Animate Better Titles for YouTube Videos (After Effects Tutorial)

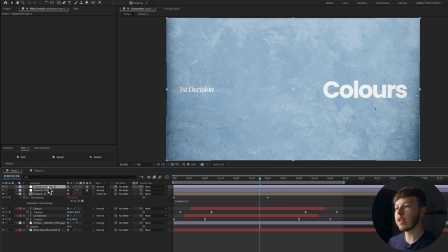(12:22)
So by slowing it down, it's gonna feel more natural rather than keeping it at the pace that it is and feeling a little bit too speedy. Another adjustment layer, again, you create adjustment layers, Alt, Option, Command, Y. Let's add a transform effect to it. Set the scale to 101. That's just gonna make sure we don't have any edges that bleed or are not covered.
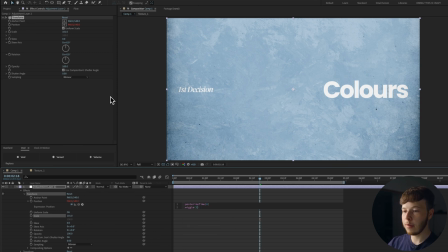(12:42)
Alt click the position, again, posterize time, put it at 6, add a wiggle. Like the other one, we can just do
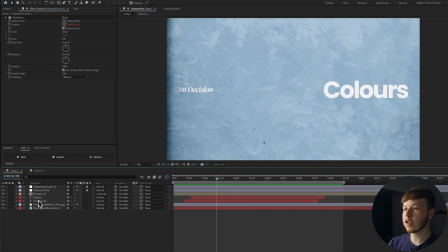(12:52)
2, 2, 2, 3, and that's just gonna give us a little bit of camera shake, which is just gonna make it feel a little bit more vintagey and grounded. I also want to add a little bit more flair to our text itself. I'm gonna start by opening up my text, go to animate, and then add a position animator.
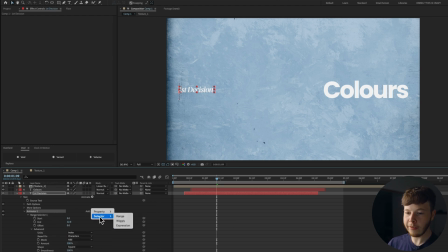(13:08)
Open it up, go to advanced. You wanna make sure that you have character selected, and I'm just gonna do by index.
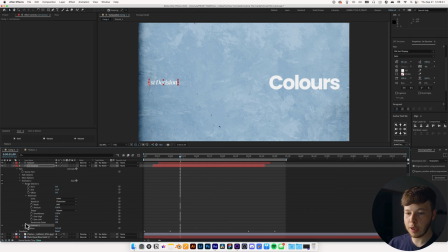(13:13)
In the animator, you wanna select selector, wiggly, and that's just gonna make sure that it's a bit random, as you can see, instead of just one by one. So set that to maybe 3, and this one to 2. If you open the wiggly selector, you wanna turn off the wiggles per second, and the correlation, just put it all the way down to 0.
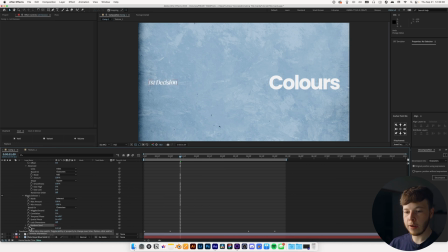(13:30)
And then if you scroll through the random seed, you can see that it animates a little bit. We're just gonna alt click the random seed and then just do a random, let's do 500. So right now it's gonna be a crazy wiggle. Go in, hit enter before the random, and again, add a posterized time.
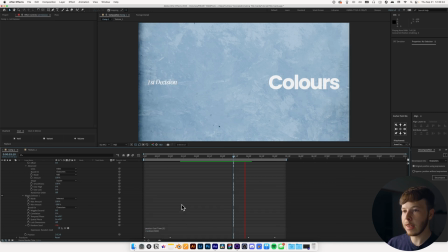(13:46)
We're just gonna slow it down, set it to 3, and that's just gonna give us a little bit more of a slower wiggle. And you can always adjust these values. Let's set that to 1 and 2. And that's just gonna give us less of that.
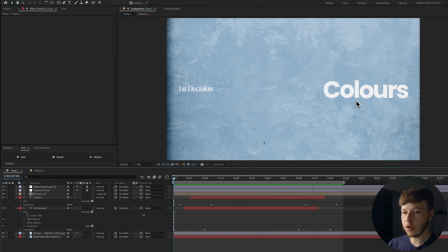(13:58)
We can take this animator, copy it, and paste it onto our other text, paste that there. So it's just adding more visual texture. Texture is not only a background texture, it's also how you choose to animate. Adding posterized time is texture. Adding a camera shake is texture. Adding little wiggles to the character is texture.
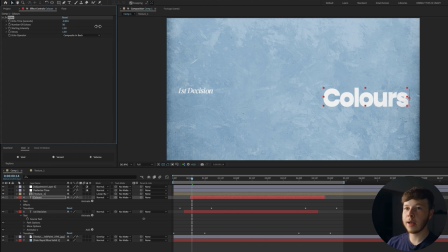(14:17)
What is also texture, in my opinion, is echo. If I add echo to my text, set echo operator to composite and back, set the number of echoes to, let's do 30, and set it to -0.001.
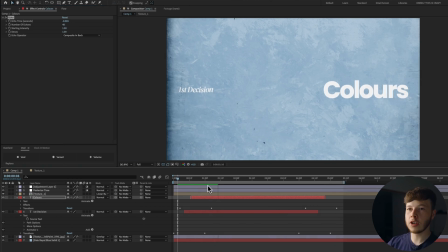(14:32)
That is just gonna give us a slight little drag, maybe even adjust this to 3 and set the number of echoes to 40. That's just gonna give us a slight bit of drag. Copy this, paste it to my decision as well. I'm also gonna add another one and name this a flicker.
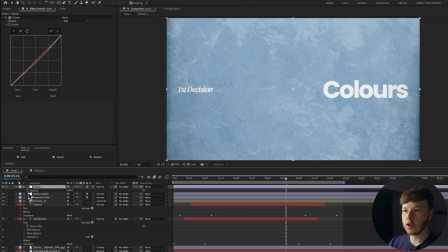(14:46)
And I'm just gonna add a curves, just do a slight, make it a little bit darker. Open the opacity, alt click it, do a posterize time 6.
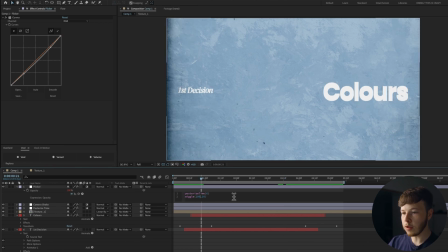(14:57)
Let's do a wiggle. Let's start by doing a 10, 10, see what that looks like.
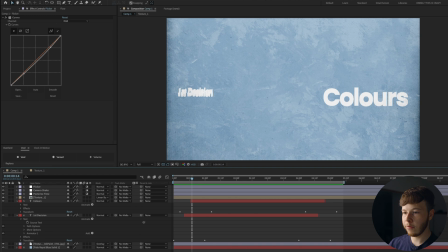(15:02)
Not much. Let's just do 100, 50. And as you can see, that's just going to give us a tiny bit of flicker.
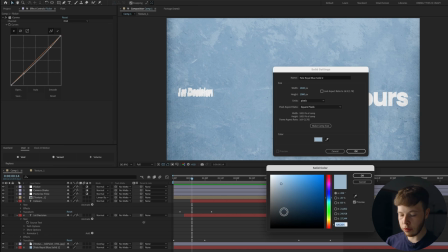(15:09)
Last step that I usually go through is adding grain, because you know you love grain. Make a solid and set it to 50% gray, so just drag it all the way to the left,
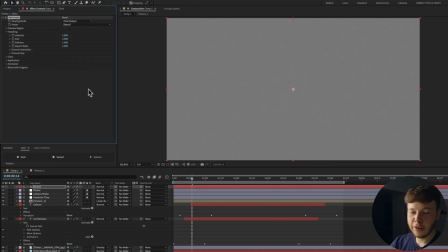(15:19)
put 50 over here, and the hex code is 80 80 80. FX console, add a grain, set the viewing mode to final output. I usually leave most of the settings as is. Sometimes I'll increase the intensity to 1.3 and maybe scale it down to 0.8, which is going to be a little bit finer.
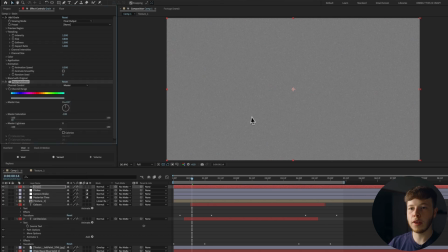(15:37)
Open up the animation. I usually set that to about 0.3. Add a hue saturation.
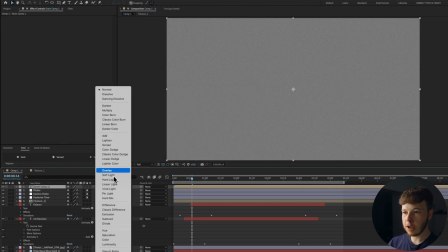(15:42)
Decrease that to nothing, so just black and white. Pre-comp this and move all attributes into the new composition.
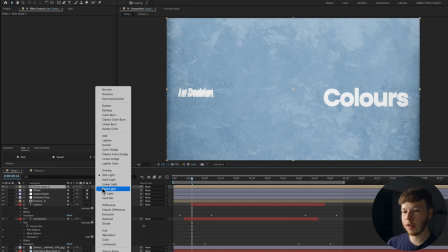(15:48)
Hit OK, and then you can either select overlay, soft light, or if you're feeling spicy, linear light.
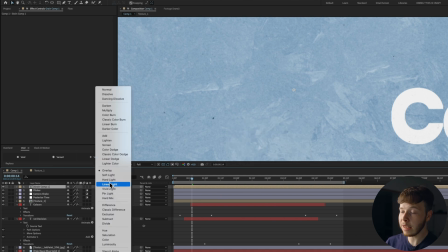(15:54)
Linear light is very hard. Soft light is barely there. And overlay is just a little bit more.
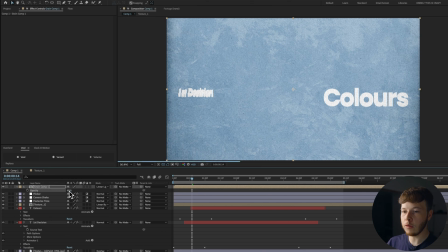(16:00)
So just go for the look you want. Linear light works really well if you want a super grungy look. And then I usually just decrease it to maybe about 60. Anyways, that's pretty much all that goes into creating some super cool title card animations. If you end up creating some of your own, please send them my way. I'd love to see them. Don't forget the basics. Colors make a huge difference. Text makes a good difference, and texture is where we have the most fun. With that being said, I just want to say thank you for following along. Hopefully you feel like liking, commenting, subscribing, bada bing, bada boom, and I'll see you again next week. So thank you, and peace out.